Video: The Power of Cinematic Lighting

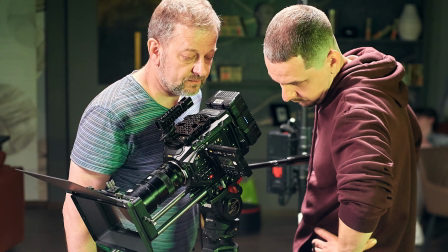(0:01)
Hi guys, my name is Sergey Zotov. I am a filmmaker and DP from Cyprus.
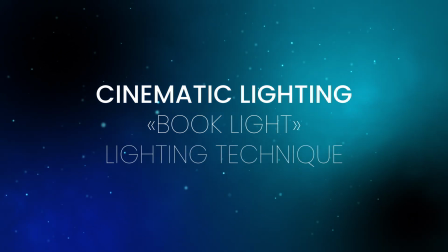(0:08)
Today, we will talk about cinematic lighting and a booklight lighting technique.
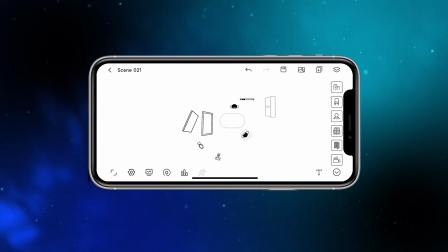(0:14)
I will be talking about this cinematic technique using the location lighting of my real
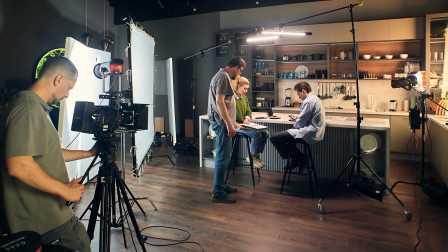(0:20)
commercial project that we filmed in the studio for one of my clients from the Amazon Marketplace.
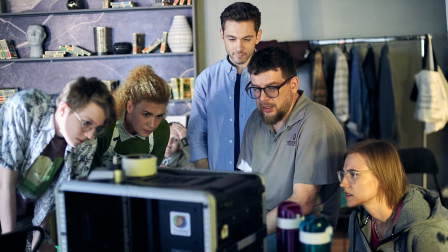(0:26)
Our video should promote a folder to store home recipes.
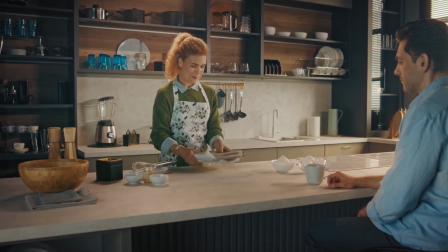(0:33)
Here is the story that we want to tell our viewers with this video. Morning.
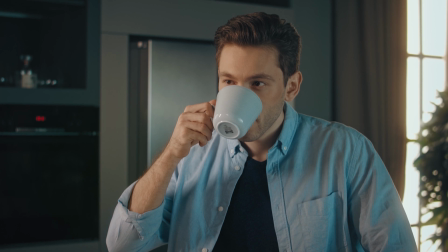(0:39)
Man and woman are going to the kitchen to drink coffee.
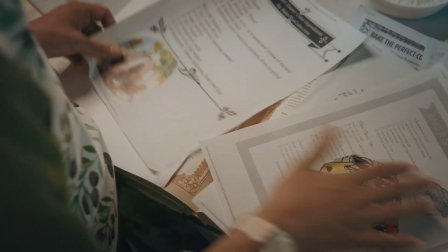(0:42)
She wants to cook a delicious dessert for him, but she can't find the right recipe.
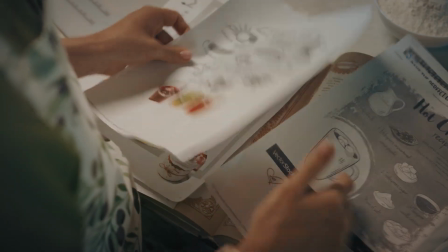(0:50)
He sees her embarrassment and gives her the folder for recipes. They both are happy.
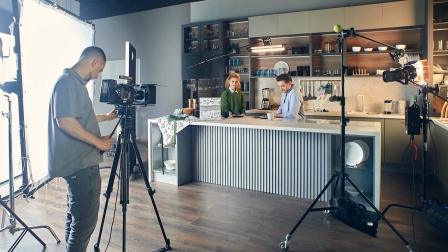(0:58)
According to our plan, the shooting had to be done rather quickly since the time for renting the studio was limited.
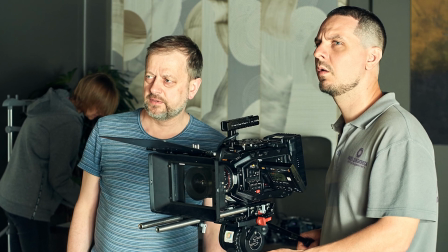(1:05)
This meant that I didn't have the ability to change the lighting scheme much from scene to scene,
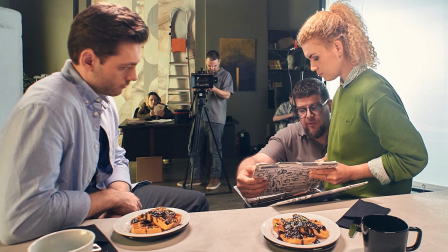(1:11)
so I chose booklight for the studio lighting of this video.
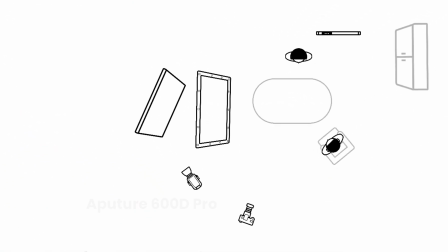(1:16)
Booklight is a technique in which we diffused a powerful beam of light twice.
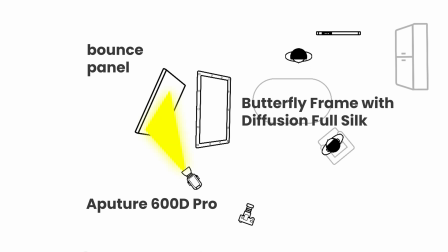(1:22)
First, the beam of light bounces off a white surface, then passes through an additional diffuser, and we get a very soft enveloping light throughout the image.
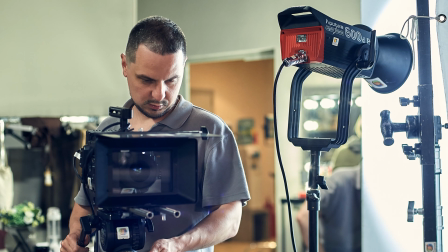(1:35)
I took the Aputure 600D Pro,
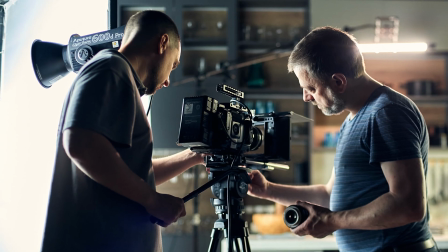(1:38)
which has pretty high brightness and allows me to work comfortably with the amount of light needed for the scene.
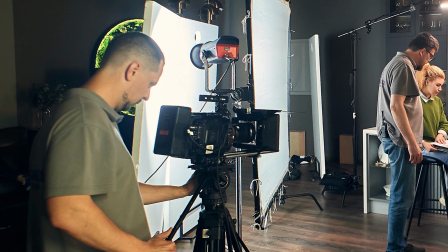(1:45)
The Aputure 600D Pro lighted into bounce panels,
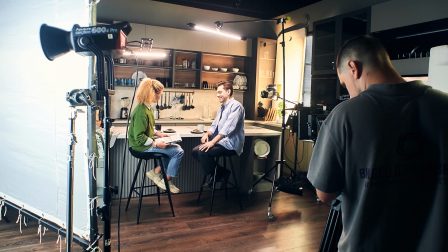(1:50)
and then the light passed through a butterfly frame with diffusion full silk.
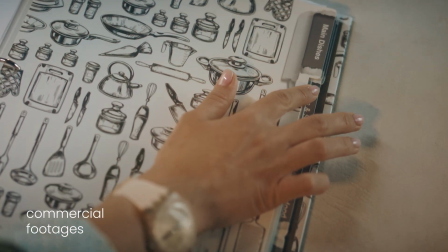(1:56)
This gave me the opportunity to get great cinematic lighting for the video.
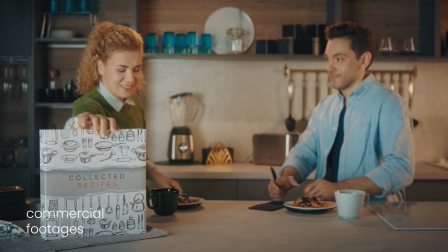(2:01)
I also used a pair of Nanlite Pavotube 30C to backlight the characters,
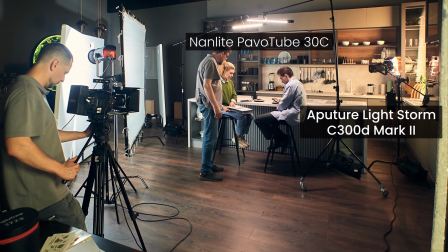(2:08)
and an Aputure Lightstorm C300D Mark II to add fill light when I needed it for the evening scene.
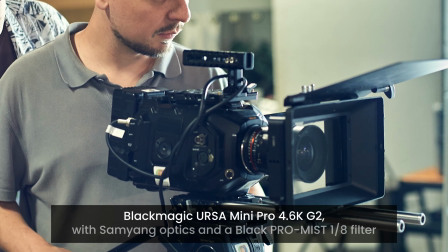(2:16)
I shot using Blackmagic Mini Pro 4.2K G2 with Samyang optics and a black Pro Mist 1/8 filter.
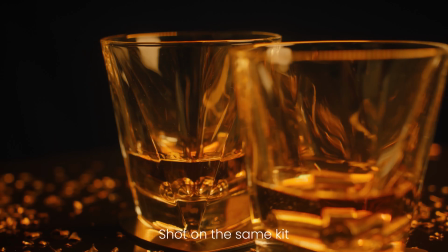(2:27)
Personally, I really like this combination of cinematic equipment.
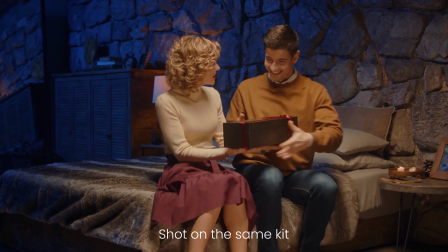(2:31)
It gives a very good cinematic look at a not very high production budget.
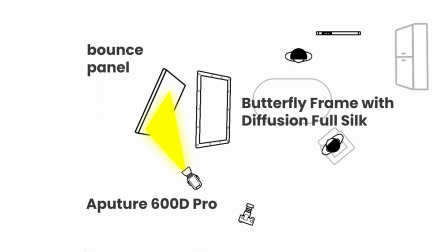(2:37)
In conclusion, I should say that booklight is a favorite of many top cinematographers as it is easy to implement and very effective.
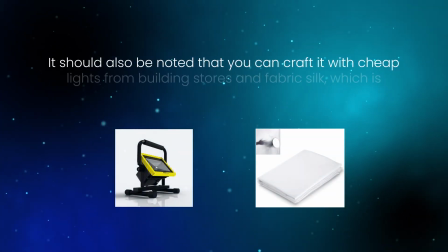(2:48)
It should also be noted that you can craft it with cheap lights from building stores and fabric silk,
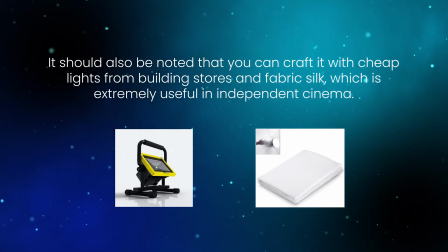(2:55)
which is extremely useful in independent cinema.
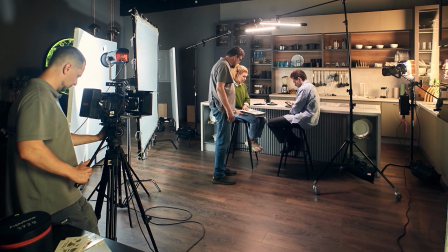(2:58)
Of course, with Aputure equipment, you will have more freedom to control the light, but if you don't have it, use what you can use.
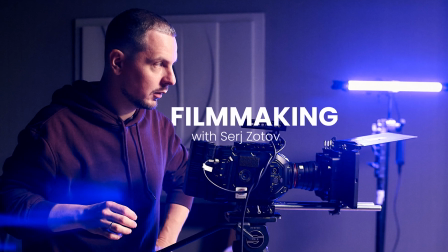(3:07)
Guys, always make your own movie. Subscribe to my channel, click on the bell, and don't miss new videos.
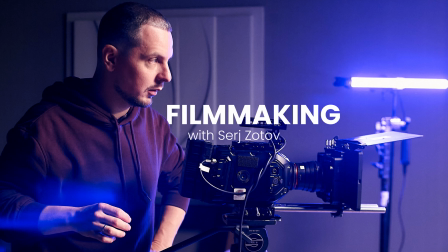(3:14)
See you soon.